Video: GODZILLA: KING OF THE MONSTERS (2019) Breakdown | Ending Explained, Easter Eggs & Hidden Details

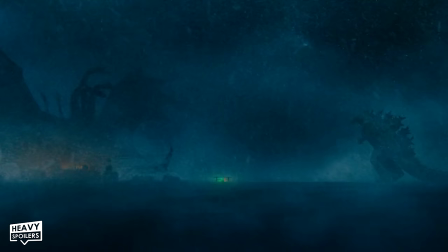(20:29)
But unfortunately for Godzilla, King Ghidorah is clearly a lot taller, as that malicious monster stands at a crazy 521 feet tall.
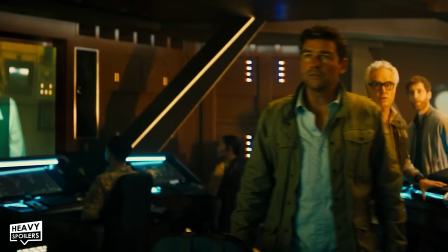(20:37)
But anyways, after this initial meeting of the gods,
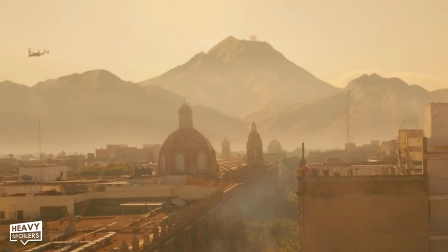(20:40)
Emma Russell then FaceTimes Monarch to let them know of her plans to use Titan radiation to bring life back to the planet at the cost of a couple million lives.
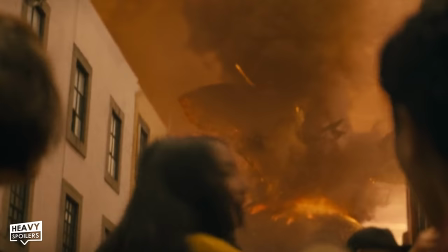(20:48)
Leading Emma to activating the Sleeping Rodan from a nearby volcano at Outpost 56 in Isla de Maro, Mexico.
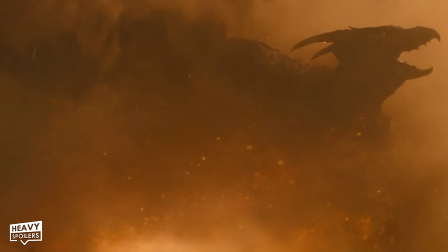(20:55)
When designing Rodan, director Michael Doherty looked at the body language and features of a number of predatory birds of the sky.
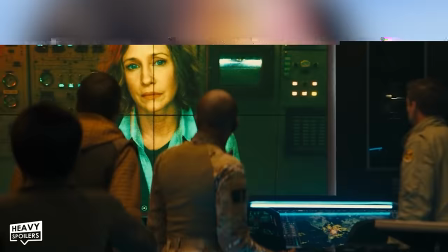(21:02)
In particular, vultures, hawks, and eagles.
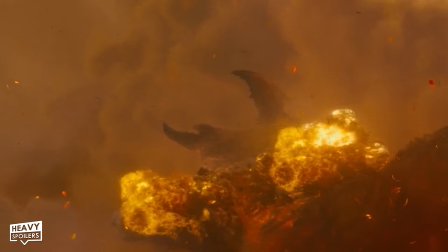(21:05)
And in order to create Rodan screeches for the movie, he also used recordings from vultures, cranes, penguins, and owls, which is extra wild.
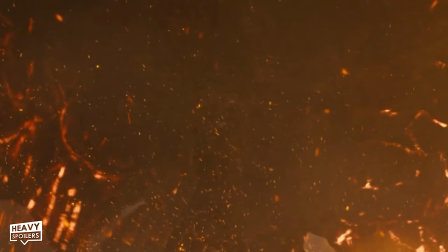(21:13)
Doherty refers to Rodan as the king of the skies, and you can definitely see this during his fight with the American military.
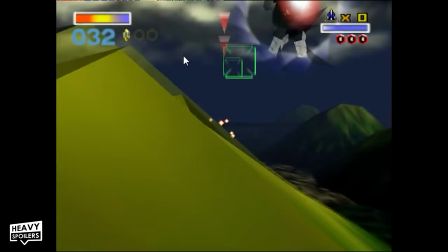(21:19)
And we can see this exemplified the best during this movie when Rodan follows the advice of the great philosopher Pepe the
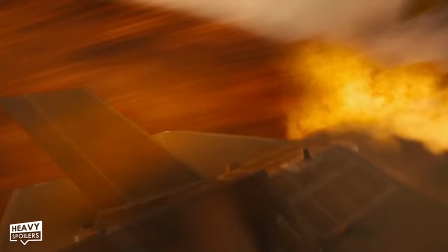(21:26)
Hare from Star Fox and does a devastating barrel roll to absolutely obliterate the pilots trying to take him down.
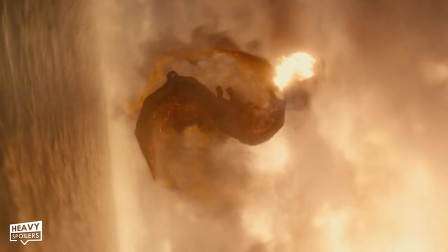(21:33)
Like, I love how he seems to smirk at one of the pilots trying to get away from him before he does this,
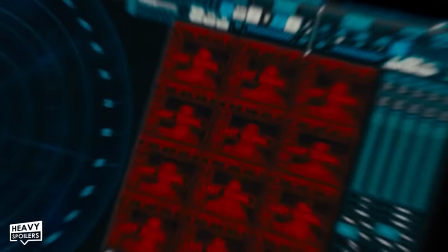(21:38)
because it shows just how much more adept to disguise that he is in comparison to all of these hairless apes flying their fragile toys.
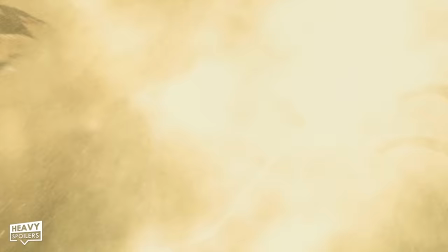(21:46)
But then Rodan, of course, finds himself going head-to-head with the big bad King Ghidorah.
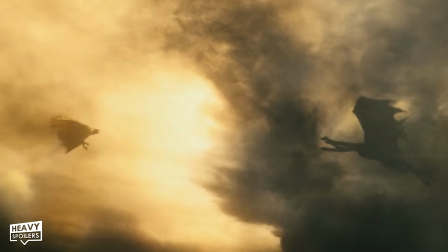(21:50)
And when they do, I love the movie's decision to make the background reflect this face-off by having the clouds split this frame down the middle,
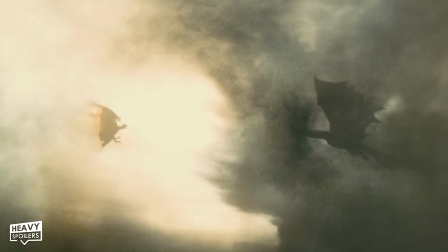(21:58)
giving the flaming Rodan the side of the bright burning sun and Ghidorah the cloudy,
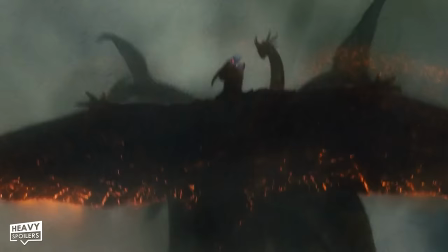(22:02)
darker side to match his darker, evil nature. But unfortunately, Rodan would, of course, lose this fight,
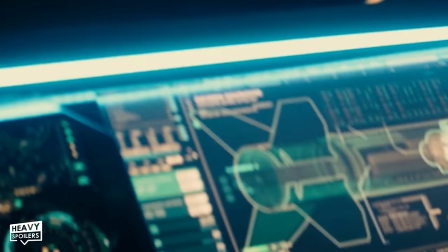(22:09)
with Godzilla losing to King Ghidorah not too long after Rodan as a result of the U.S. military's hasty detonation of their oxygen destroyer bomb,
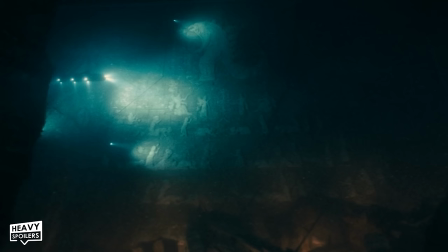(22:18)
forcing Godzilla to retreat to his underwater home within an ancient temple built by a civilization that used to revere him.
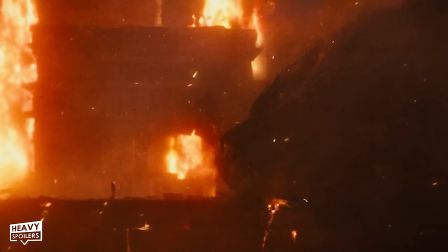(22:24)
There, Godzilla would have spent a long period of time licking his wounds and healing from that fight, time that humanity no longer had,
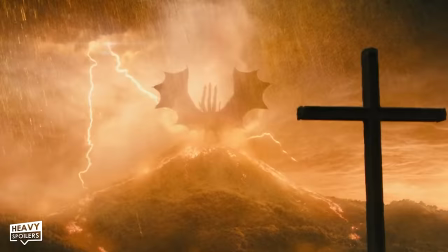(22:32)
as Ghidorah would let out an alpha predator screech from atop Rodan's volcanic home
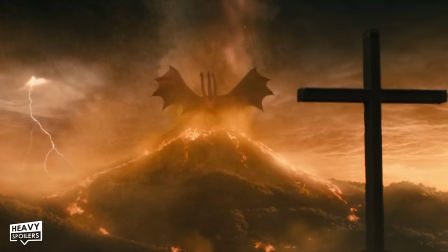(22:36)
that called for every dormant kaiju on the planet to bow down to his apocalyptic rule.
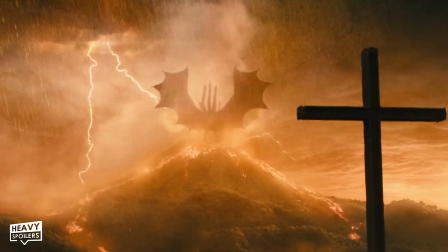(22:42)
I love the framing of Ghidorah dwarfing this Christian cross in the foreground because it truly symbolizes
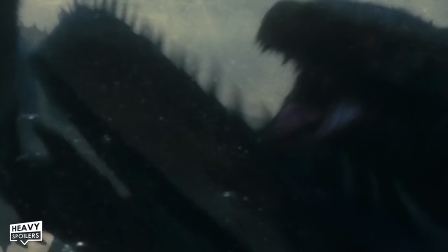(22:48)
just how much this dragon devil has seemingly overcome humanity's savior Godzilla.
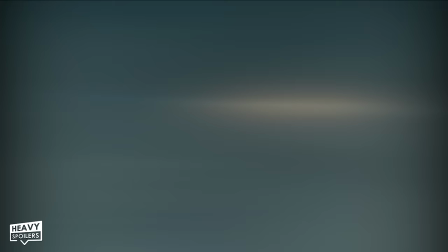(22:53)
However, during their fight, Godzilla would wound the great Ghidorah by ripping Kevin straight off of his body,
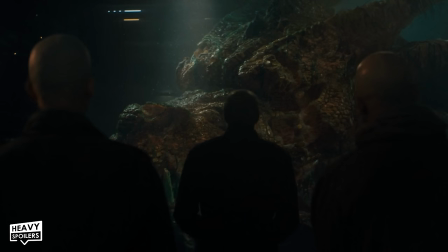(23:00)
a head that we would see appear again in the post-credits scene of the movie as one of the fishermen
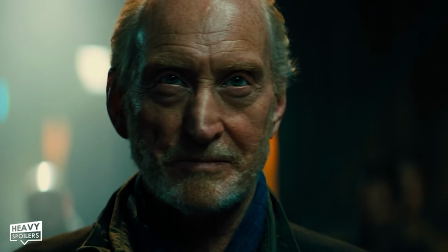(23:05)
from Isla de Mara sells Kevin's head to Alan Jonah at the end of the film,
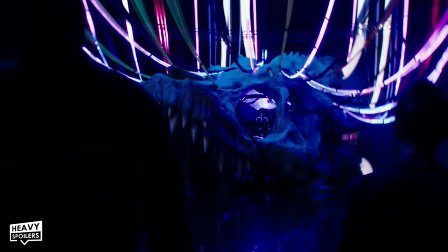(23:09)
a dragon head that jonah would apparently sell to the douchebags at apex cybernetics
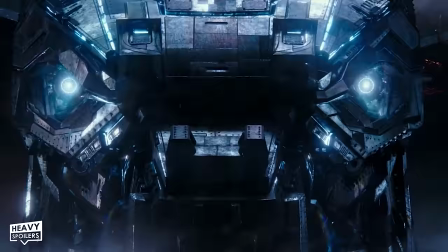(23:14)
in order for them to study and create the mechagodzilla mental interface so
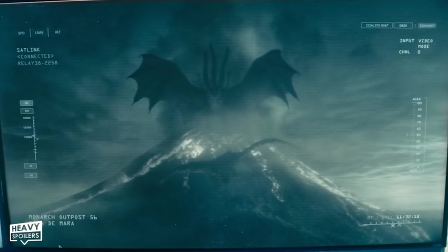(23:19)
technically mechagodzilla had the mind of kevin which is kind of funny
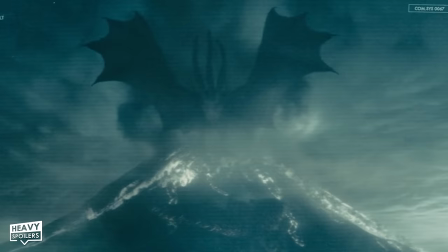(23:23)
but anyways godora's cry would of course trigger titans to begin to emerge from their dormant
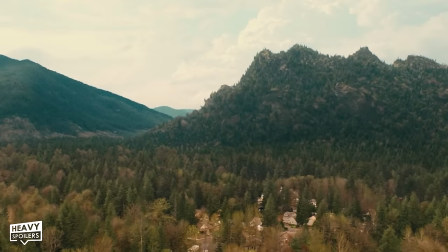(23:28)
hiding spots starting with sylla over at outpost 55 in arizona followed by methuselah at
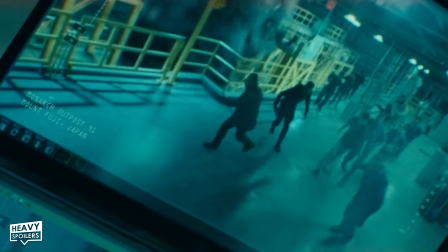(23:34)
germany's outpost 67 yamata no orochi at outpost 91 at mount fuji Japan,
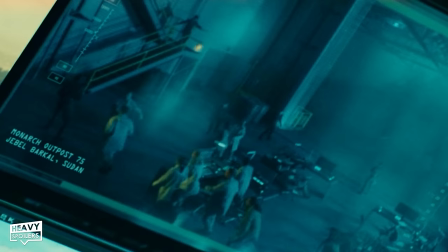(23:40)
and Makole Mbembe from Sudan's Outpost 75. And right after this,
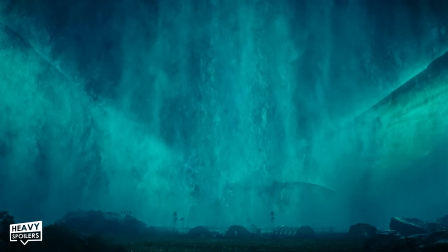(23:44)
we head back to Monarch Outpost 61 to watch the completed metamorphosis of Mothra's winged form with Houston Brooks and Dr. Ling Chen.
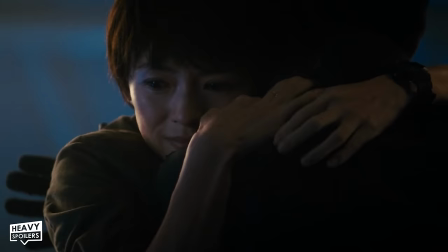(23:53)
Speaking of Dr. Ling Chen, she and her twin sister Eileen are two living Easter eggs in this movie,
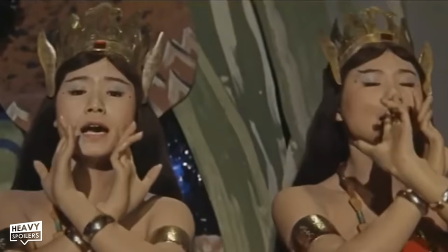(23:59)
as they were confirmed to be an adaptation of the Shobujin Twin Priestesses of Mothra by director Michael Doherty himself,
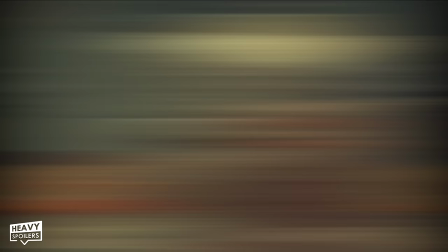(24:06)
twin priestesses that first appeared in the 1961 Mothra film. Infant Island, the name of the island that these twin priestesses lived on,
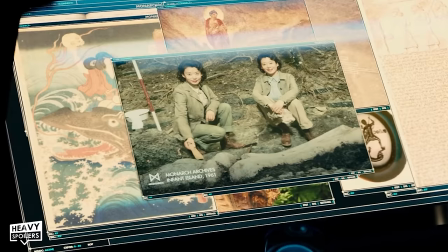(24:14)
is referenced in the photograph of Eileen and Ling's mother and grandmother, who did some work on Infant Island as monarch agents in the past.
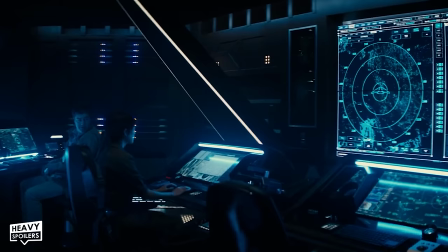(24:22)
This would explain why both the Chen women are both obsessed with both Mothra and mythology in this movie.
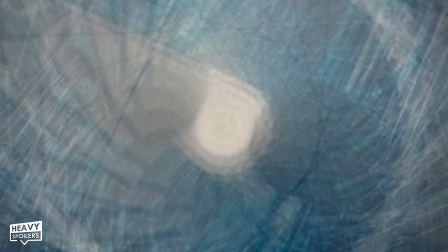(24:27)
Both Eileen and Ling are played by the same actress, Zhang Ziyi.